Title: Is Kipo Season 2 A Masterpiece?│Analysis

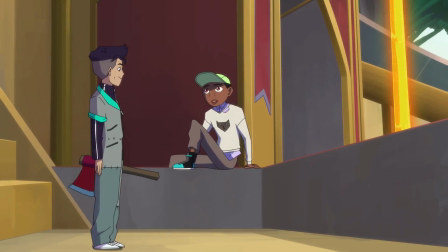It's just a little side story that reminds the audience that stuff goes on in this world that isn't all about Skaar Lamine and the animosity between mutes and humans.
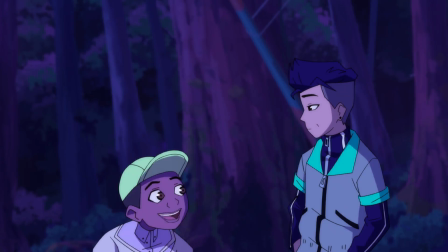I mean, if we weren't limited to 10 episodes every 6 months, these two would be the perfect duo to have their own little filler episode about.
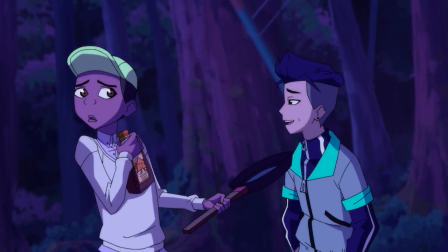I mean, as it is, we really don't have the time to take such a huge departure from the main story, but even with what we have,
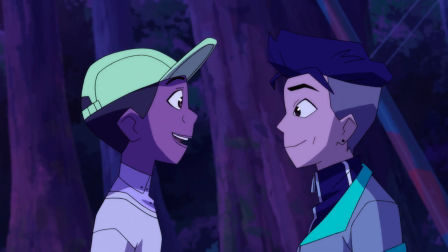I think that at least a little more screen time could be sacrificed to give us some more scenes with these two.
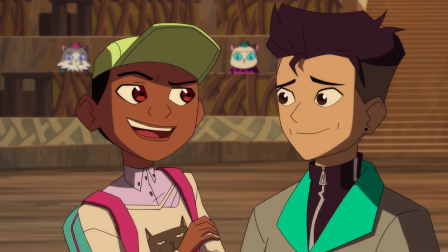And the fact that they would be focusing on a gay black kid and his boyfriend would just be icing on the cake,
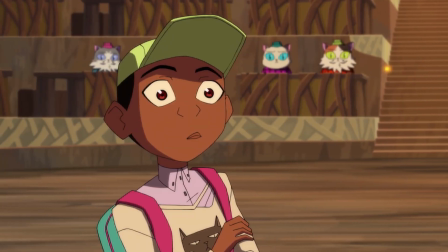though I do feel obligated to mention that, unfortunately, not everyone sees it this way.
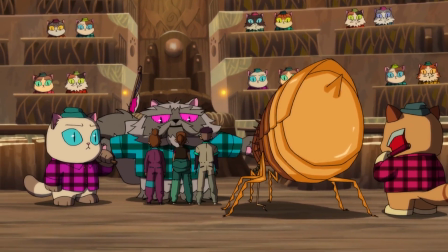There are some people in the comment sections of my own videos who have expressed the opinion that
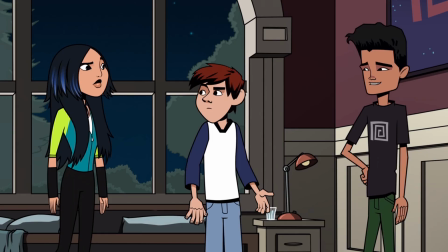making so-and-so character gay felt unnecessary and ruined the experience of the show. And in all honesty, I used to think that these people didn't really exist.
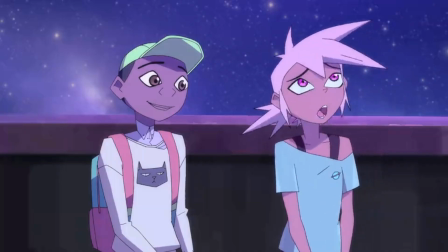In my first video about Kipo, I almost didn't include that whole section about Benson being gay, and even during editing,
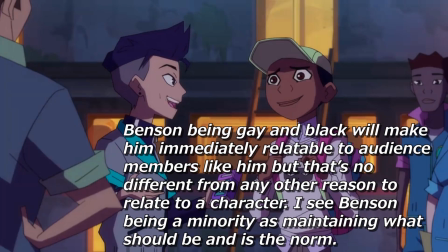I almost didn't include this little text block here because I figured that everything I was saying
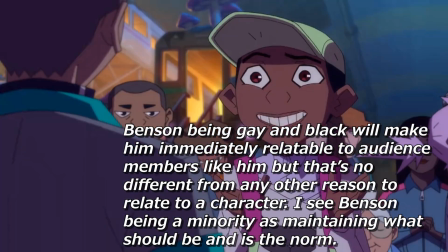about the fact that there shouldn't be anything special or different about the existence of a minority
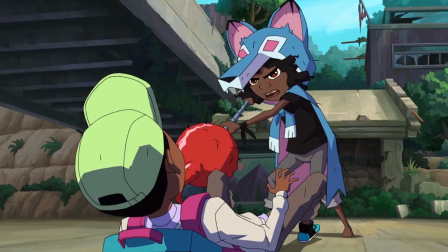character in media was common knowledge. And after I made that video, I told myself, this is it.
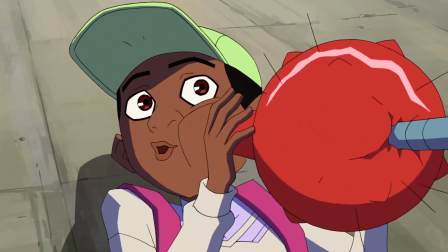You will not make a big deal about the simple existence of a minority character in the shows you talk about anymore.
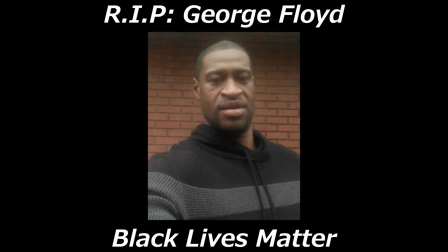However, in light of recent events, I feel it is necessary to make a comment about this.
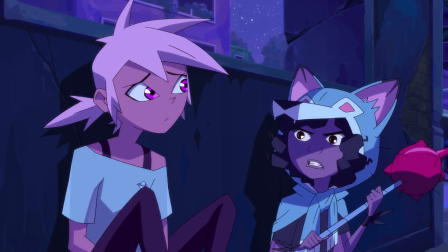Minority characters in media are important. Minority characters in media are good.
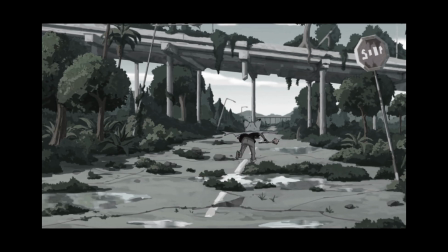Obviously, there are some minority characters who could be considered problematic, but you get what I mean. And minority characters in media are necessary.
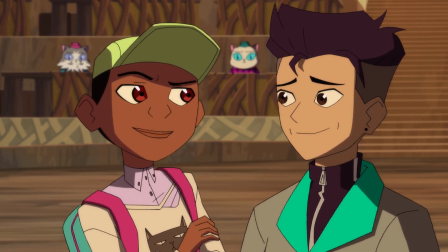And do you want to know why? Because all of these things apply to real minorities in real life.
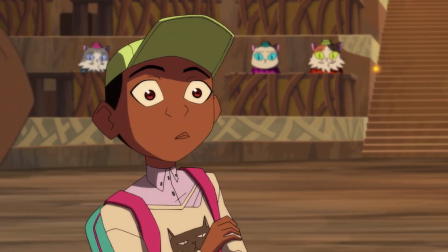And it is absolutely a good thing that Kipo in the Age of Wonderbeasts is so heavily representing them.
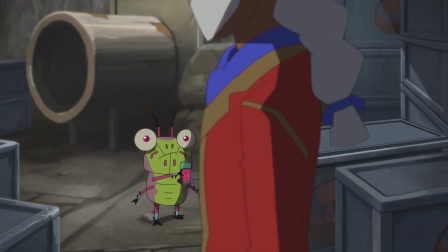Anyways, let's move on to something a little less heavy. Dave is mildly more tolerable this season.
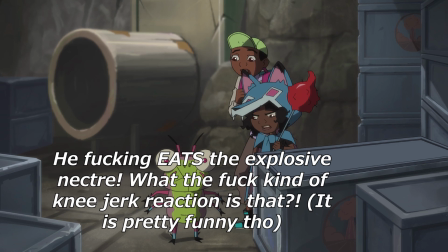I mean, he is still infuriatingly egotistical and still creates problems for the main group, but not as much as in season 1.
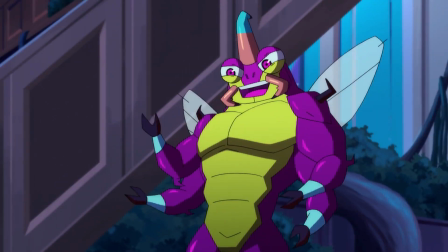And hey, he's actually unironically helpful in a couple scenes, so that's an improvement.
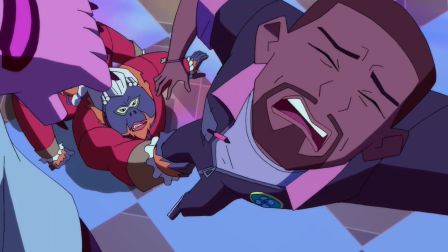Okay, let's move on to the actual positives I have with season 2.
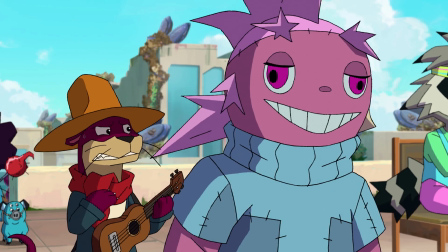Firstly, I am happy to say that one of the gripes I had with season 1, which was the dissonance between what was being told and what was being shown about the surface world,
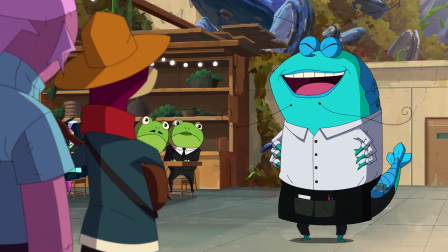is pretty much no longer an issue. Part of this may be due to the simple fact that as we see more and more of the surface world and from more and more perspectives, we, as the audience,
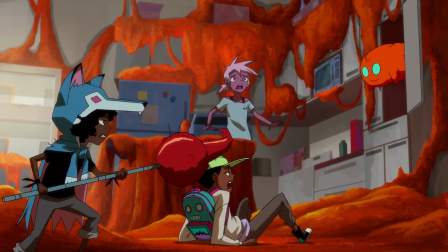continue to build a more definitive understanding of what the world is like, which helps gives the story a stronger sense of place.
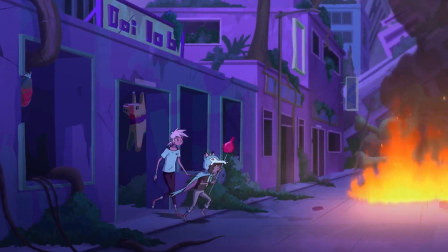And if you ask me, by far the best example of this was in episode 4, which centers around Kipo and Wolf traveling into Deathstalker territory.
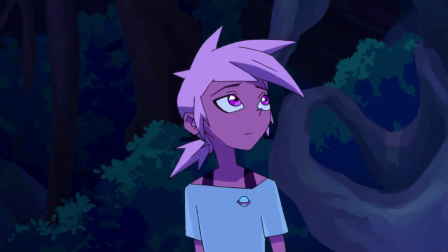Not only does the setting of an overrun town that is seemingly merged with the skeleton of some gigantic beast immediately evoke a sense of dread.
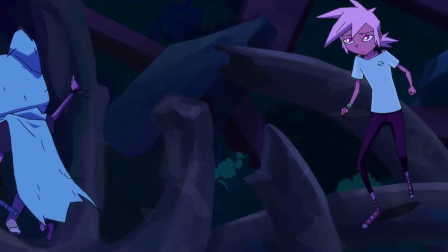By the way, the background art is still fantastic. Everything I said in the last video about it still applies here, and this is easily one of the best episodes to showcase it.
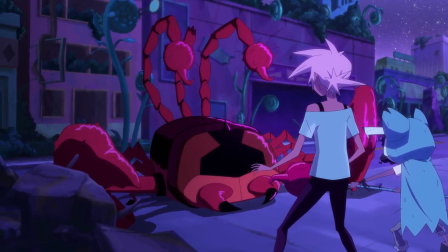But we also get to actually witness the incredibly dangerous creatures living on the surface that Wolf is always talking about,
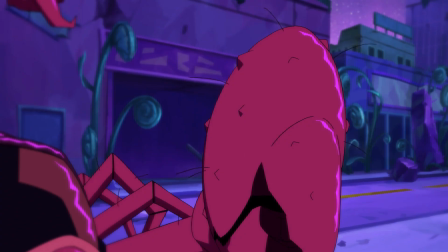and on top of doing wonders for the world building, this also makes Wolf's already established character much more emotionally powerful.
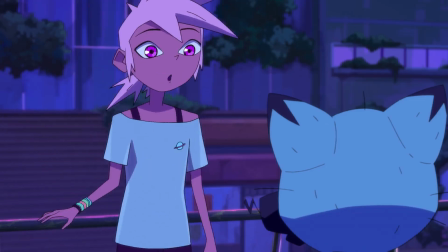We see how she had to struggle to survive ever since she was a kid.
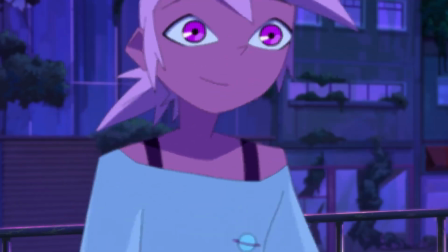We see her old home, we see the kitty toys that she used in creative ways to survive, and more importantly, Kipo sees it.
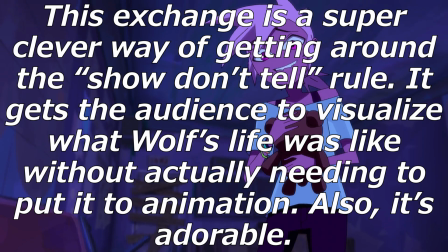You had a teddy bear. That's a headrest. Oh, I can just imagine little Wolf over here all like, these aren't toys, they're survival tools.
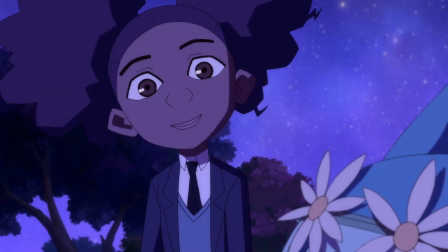I've never said that, but that is true.
A big criticism I had of season 1 was that although we as the viewer learn a lot about Kipo and Wolf,
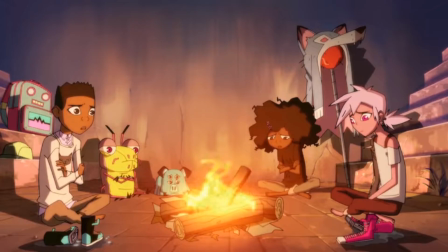the other characters did not, and so their bond didn't feel nearly as meaningful as it could have.
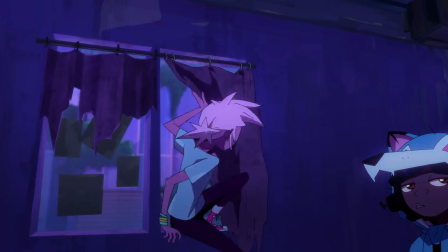But this is exactly what Kipo and Wolf's relationship needed.
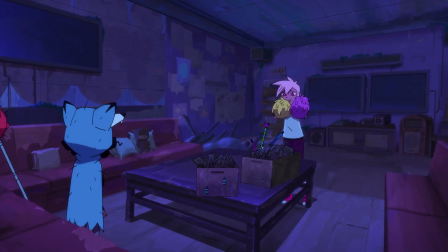Kipo is learning along with the audience about how Wolf used to live and how dangerous her life was before the two of them met.
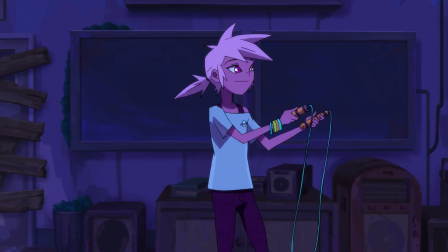It effectively deepens their bond as friends, and now that I've seen what the creators of this show can manage, I am all the more desperate to get anything like this for Benson.
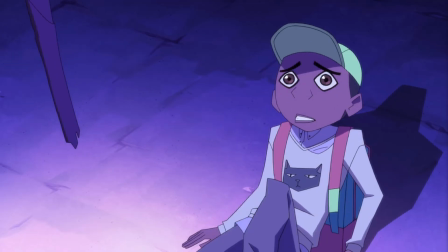We get like one flashback scene of Benson sneaking into some mute bat's cave to steal back his cassette player from them,
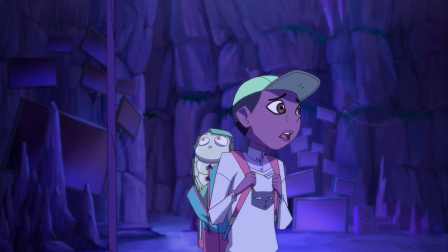but this scene isn't even in service of showing us what Benson and Dave's life was like before the events of the show.